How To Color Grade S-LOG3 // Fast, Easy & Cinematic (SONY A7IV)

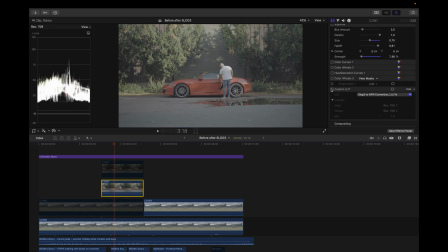All right. So let's move on to the next clip. This is before and after my S-Log to Arri conversion LUT.
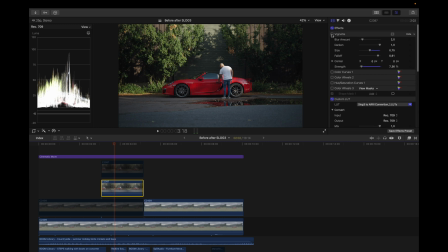So I added a vignette and it's not so noticeable. As you can see in the corners here, is super subtle, but I like it and it works in the end. And I placed it here because I want it before every other adjustment. Now, next thing I did was to add a color curve.
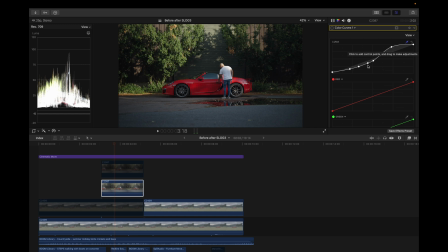And as you can see here, I drag up the midtones and the highlights. And I made this S curve to create a little bit of contrast. I dragged up the shadows a little bit. And yeah, So you can see this is what I ended up with after using the color curves,
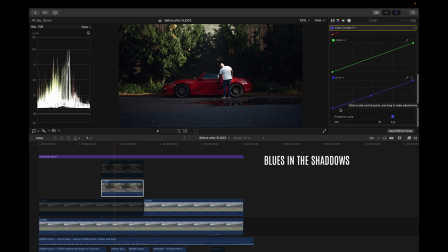and I dragged up a little bit of the blues in this image as well. Next thing I did was to add a color wheel, and here I dragged up the overall exposure, I dragged down the highlights a little bit, and I actually added a little bit of saturation.
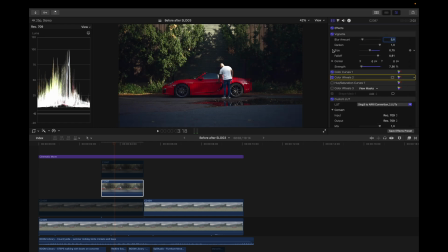So let's take a look at that. Boom, this is how it looks with only the color curves and the color wheels applied to the clip. Next thing I did was to add another hue and saturation curve. This is how it looks after applying that. And I just dragged this up a little bit to change the hues of the greens to a more warmer look.
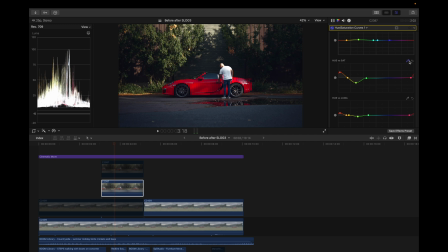And after that, I actually placed this color picker on the car to get the colors of the car as well. As you can see, this is how it was. And just to make it pop a little bit more, I dragged this up.
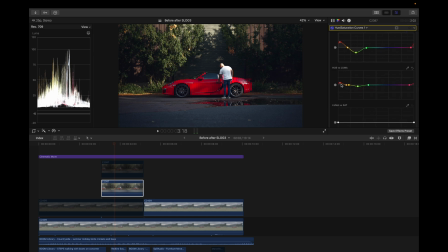So this is what I went with. As you can see here, the hue and the luma, I dragged up the red because that's the hues of the car, right? And I also brought down the lumas of the green here, so it's more moody and more nice.
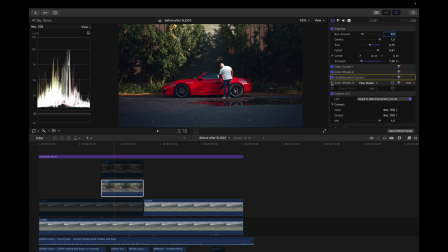And next thing I did was to add a color wheel with a mask on to actually bring down the exposure in the foreground to make the subject more important. I just added a color wheel here, add shape mask, a shape mask like this. Just wanted it a little bit darker, like so.
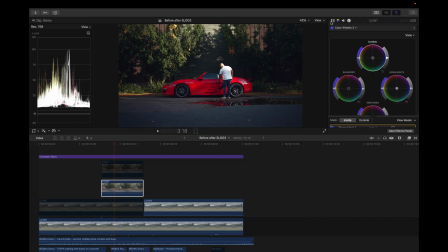And yeah. That is basically it, guys. Thank you so much for watching. I hope this video was helpful. And if it was, I would really appreciate it if you gave this video a like. And if you have any questions, just leave them in the comments below and I'll get back to you as soon as possible. Make sure to check me out over at Instagram where I post when I'm not posting onto YouTube. With that being said, thank you so much for watching again, guys. Have a great day.